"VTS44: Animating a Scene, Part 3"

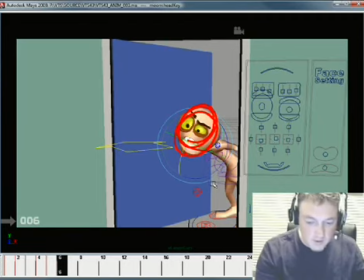there, that's what we wanted, that kind of counter rotate down and up sort of thing. Okay, that's what we're after, where the chest goes forward and the head kind of goes back.
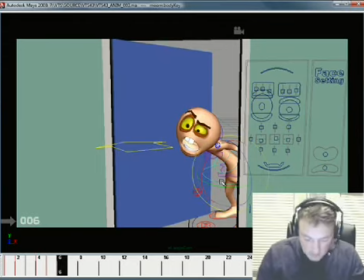Okay, so what we've got here is the hips are kind of going down, just a little bit too far.
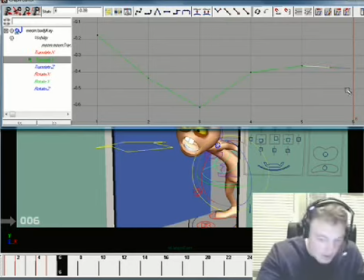So take a look at our translate Y. Kind of just pull that up a bit, kind of quiet that noise down right there in the hips. It's okay if it moves a little bit. We want it to be alive, but we didn't want to draw attention to itself. We want the major change to be up here near the eyes, but we didn't want it to be so much that it's hard to track.
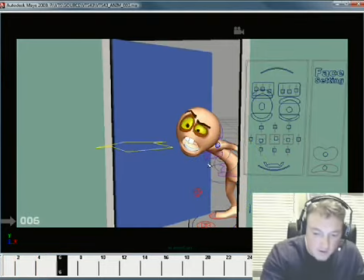Okay, and this guy right here, it comes forward and then settles down a little bit. And the head, maybe just a little bit more right here.
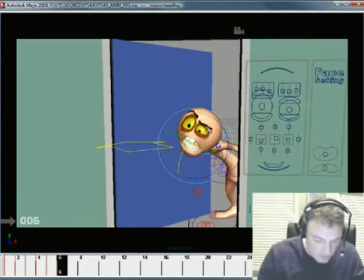Okay, that might have been too much, so I'm just going to undo that. Undo. There we go. All right. Then we take take the mouth.
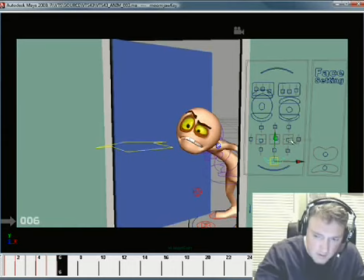All right. I'm trying to create that want.
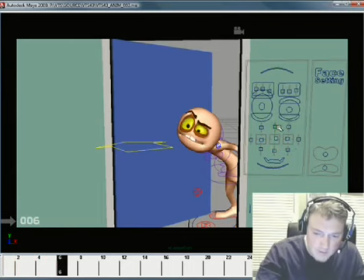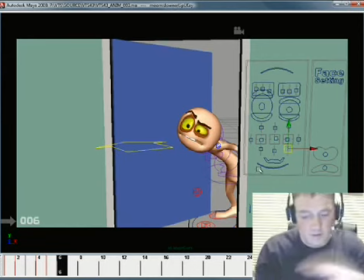Trying to keep from doing, you know, perfectly straight mouths. I like mouths that have a bit of a curve to them. Pardon me. You know, I don't like mouths that go straight across.
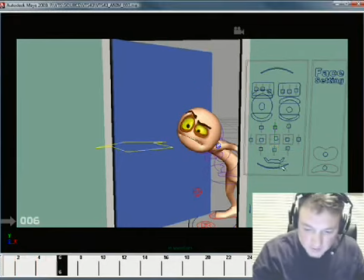I want something that's got a little shape, a little bit of organic flow to it. So I'm going to take a little bit of time here to build something that's got a little bit of a flow to it. All right. And what I could do is just drag that a little bit.
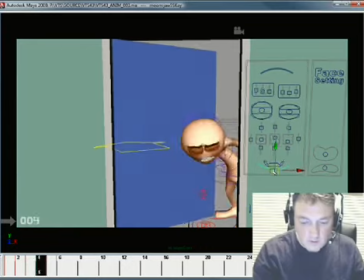All right.
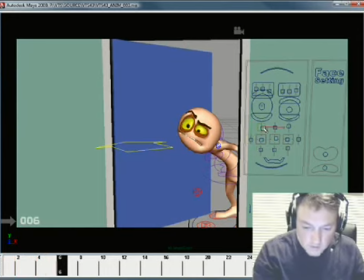And then this up like so. And it's kind of tricky. The facial controls on this are pretty fun, but they're kind of tricky too.
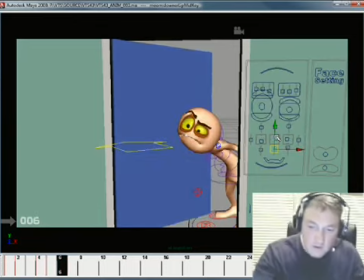So there we go. Okay. And then do something like this. A little bit bigger there. Make the eyes just a little bit more desperate. And can we rotate the eye? No.
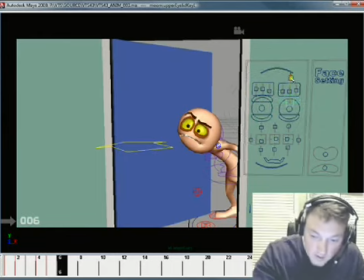That's too bad. Alright. And maybe do something like this where he's just, now he's starting to be a little more like, not just cheesed off, but maybe a little bit like, what are you doing? What do you want? Just leave me alone.
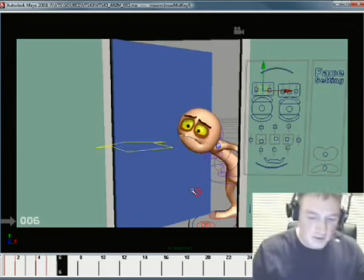But that's too much of a change. Okay, so I think what I'll do is I'll kind of take it back to where it was.
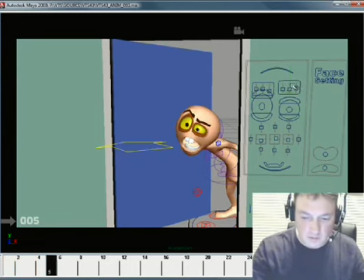I think right here what I'll do is I'll stretch this out a little bit so that this is more of a stretch pose. Okay, it's still asymmetrical, but I definitely want a stretch and a squash at the end.